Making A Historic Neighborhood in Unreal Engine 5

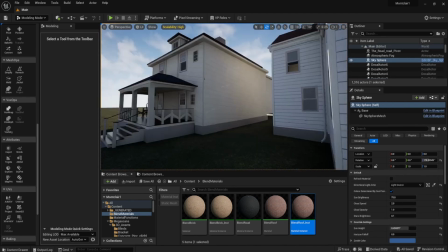2943s
So then I had another look at this camera angle and noticed that
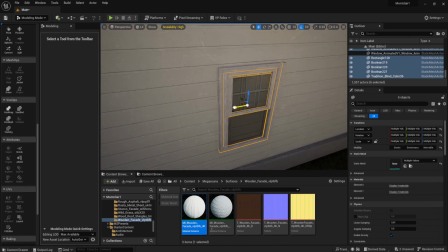2948s
the side of this neighbor's house is visible and I have no windows on it and no decorations.
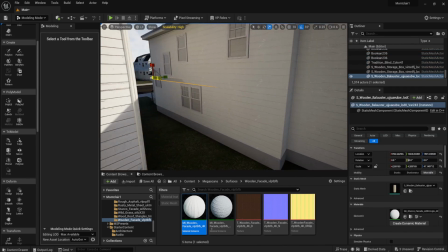2953s
So I went ahead and fixed that. It's got some really interesting window designs there. I think it's for the staircase.
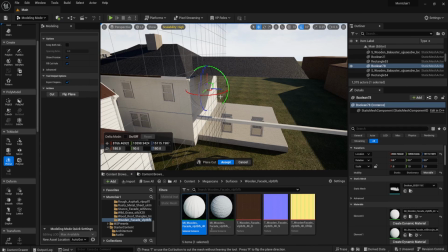2959s
And the second half of the house here, I completely modeled incorrectly, judging from the Google Street View photos.
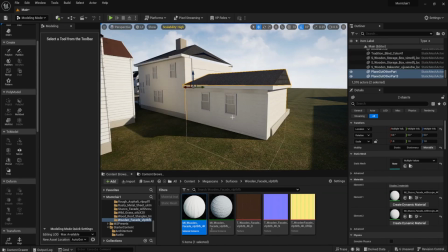2965s
So I quickly spliced it apart and I put it back together again, and I fixed it, I guess, to the best of my abilities, and I think it looks quite seamless.
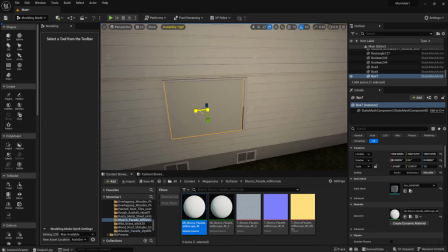2973s
So then I scooped out the window holes, and then Bob's your uncle, I got it done.
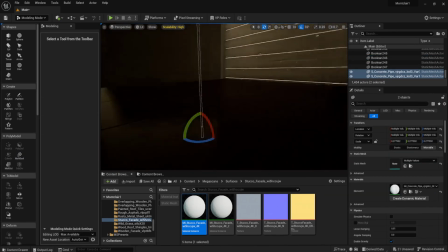2979s
Looks pretty cool. Then I added another drainage pipe there.
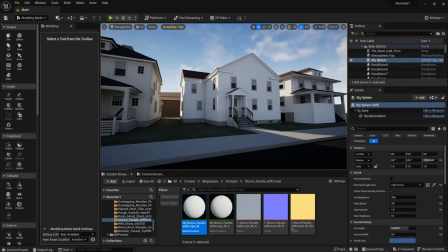2984s
It looks pretty good. Next thing is this apartment building,
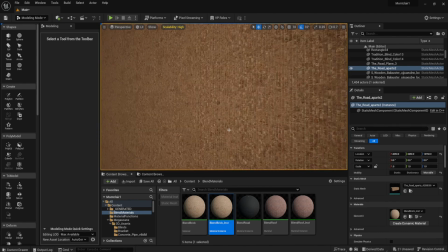2989s
and I applied that same pretty unnoticeable tiled texture, that blended brick texture that I made.
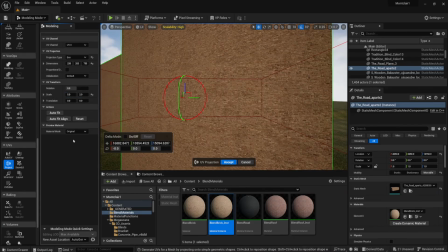2996s
It looks really great here as well. Especially from a distance, you cannot tell a damn thing. It's great. I'm so happy about this discovery.
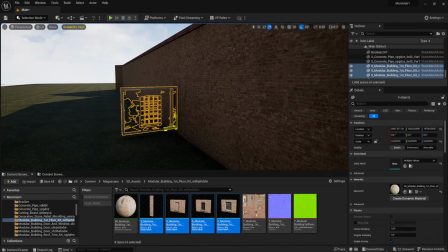3004s
So then I downloaded some windows here, some gridded windows, which I think will look pretty good with the trolley barn.
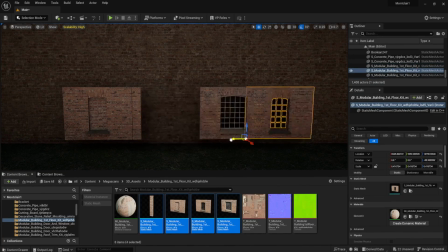3012s
There's some different shapes involved, like some bricked up windows, some open windows without any grid,
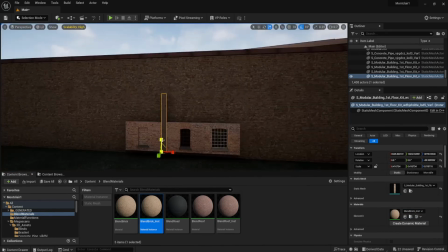3017s
but I decided to not use those and just use a single type of window,
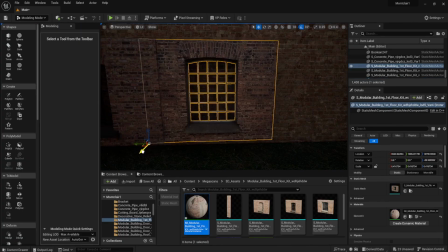3022s
and I was just going to model this one single section of the trolley barn that's going to be visible in between the houses
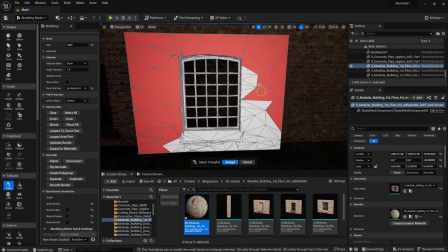3028s
that's going to be in the shot there. So I used the try select tool to select all the tries that I wanted to delete, and deleted those.
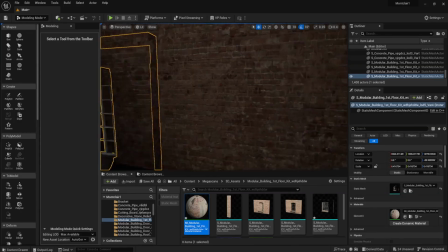3036s
And then I clearly I missed a bunch,
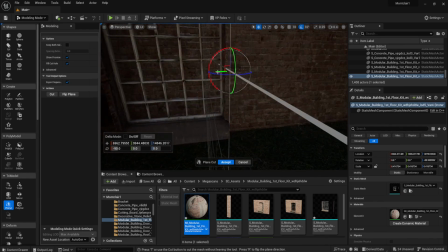3040s
so then I went back in with the pin cut tool and cut off all the leftovers. And these were going to be the windows that I was going to be using.
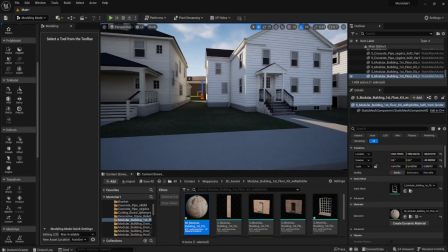3048s
Observing from the pictures there, I'd say there's going to be two floors of windows,
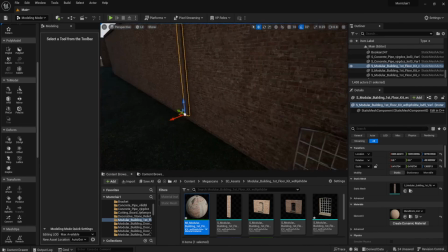3054s
maybe a line of 3 windows or so in this little section.
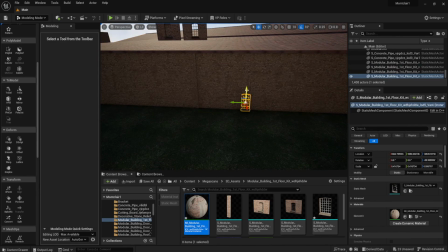3058s
And I was just going to model this single section that was going to be visible in camera and leave the rest of the building as is.
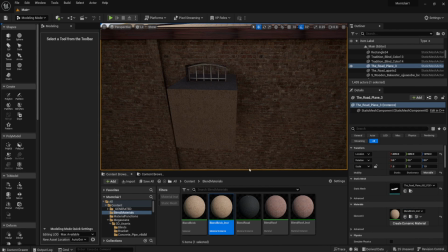3064s
So then I made up my Boolean window scooper, set it to shape of this particular window,
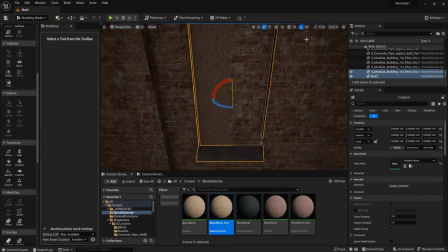3070s
and then I duplicated those a few times, the first floor and the second floor.
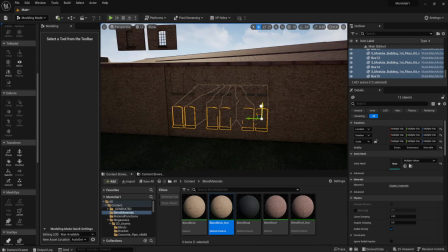3075s
And then I started scooping out the window holes, and it looks pretty good.
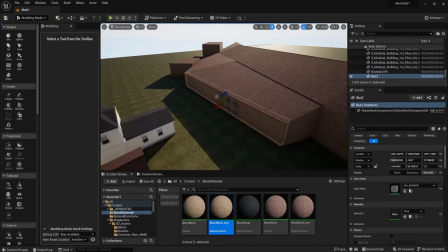3080s
However, it does look incredibly dark inside, and I don't want that to happen, so I scooped out the inside so you can see straight through it to the opposite side.
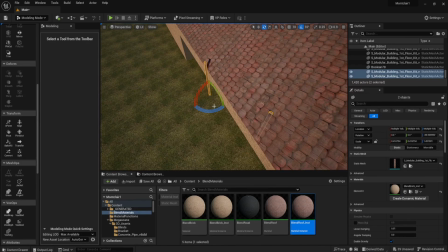3088s
However, I don't want it to look like there's just an empty hole in the back, so I kind of made up some rudimentary window holes, as it were.
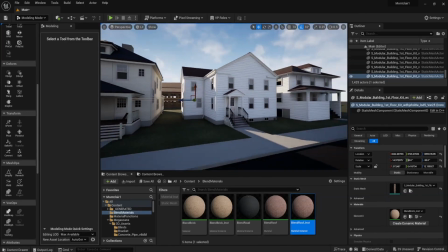3097s
You're not going to see very clearly through the camera, so it doesn't really matter. Then I got some rusty car exhaust shapes,
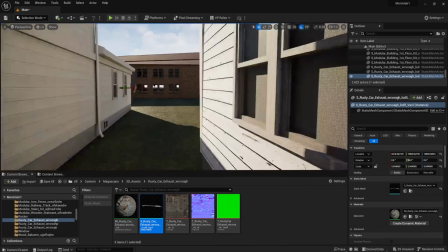3104s
made up a sheet floor for the second floor,
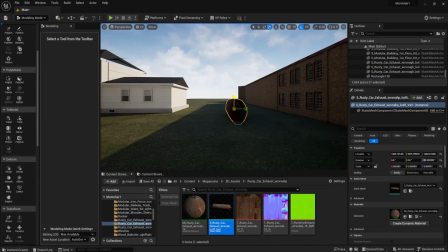3107s
and then I made some basically trolley shapes and lined them up inside the first floor here,
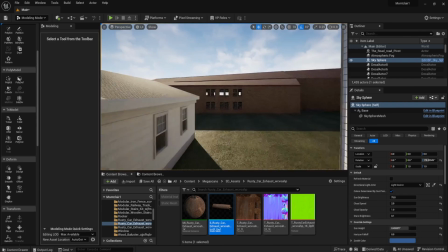3115s
just to create some shadows, some silhouettes of maybe there's something inside here, you know?
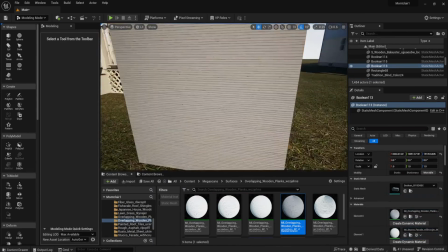3119s
I don't think it's very visible, but what you gonna do? Then, upon observing the map and Google Earth as well,
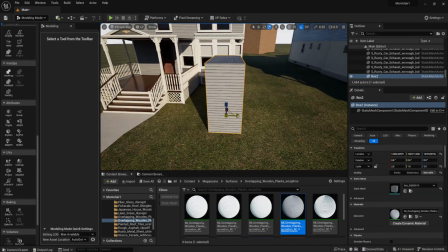3128s
there's this little like barn building that's behind this house right here.
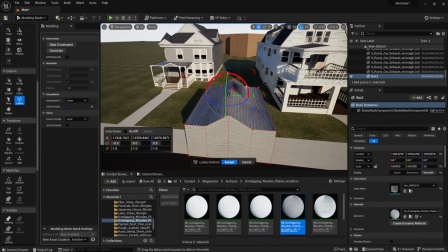3133s
I don't have a clear view of it, so I'm just winging it and making a fairly simple barn shape.
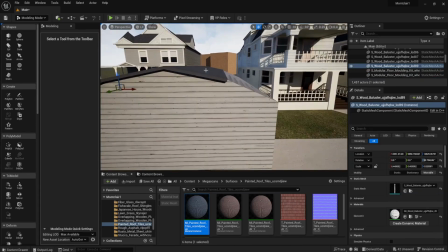3139s
Maybe it's a shed or something. It's going to be quite far away in the back. I don't need to bother too much on the details.
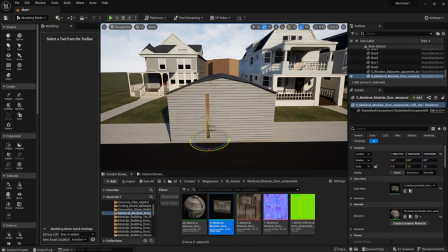3146s
I got this wooden double door, or is it triple door?
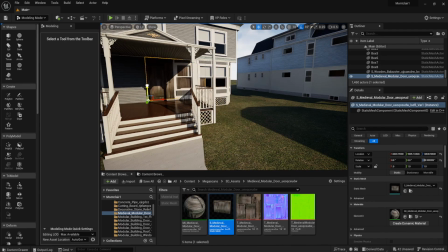3150s
And I set it to the same scale as the front door, and I attached this to this barn
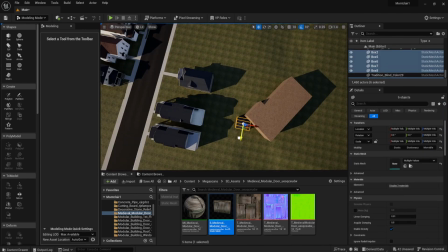3156s
building and set it to the approximately correct angle and position behind the houses.
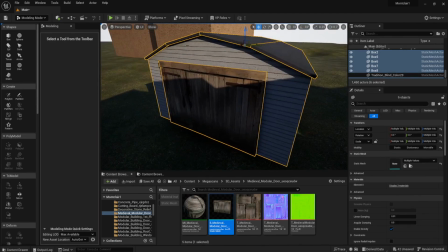3162s
That's in between the houses on the street and the apartment building behind it.
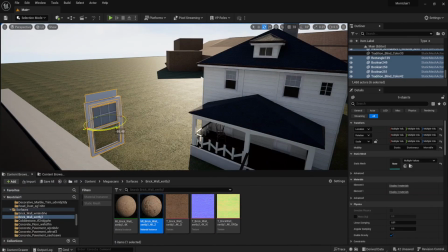3166s
And then, as long as I'm here, I just went and started working on the apartment building right here.
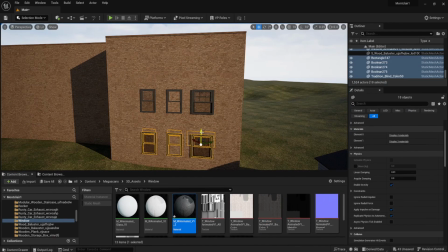3172s
I made those simple window shapes based on the Google Earth images. Again, I'm assuming that this building has not changed much in 100 years.
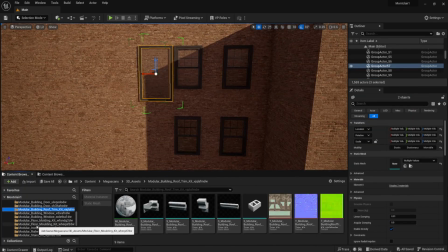3182s
Some of these walls have a balcony as well,
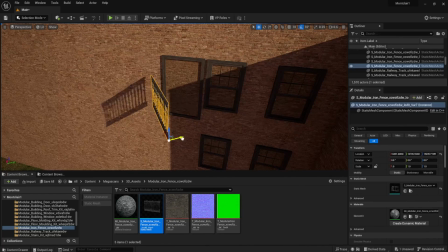3185s
so I quickly modeled a balcony using the iron fence that I used on the narrator's house.
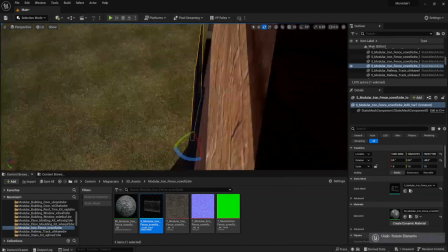3191s
It's fine to reuse these textures.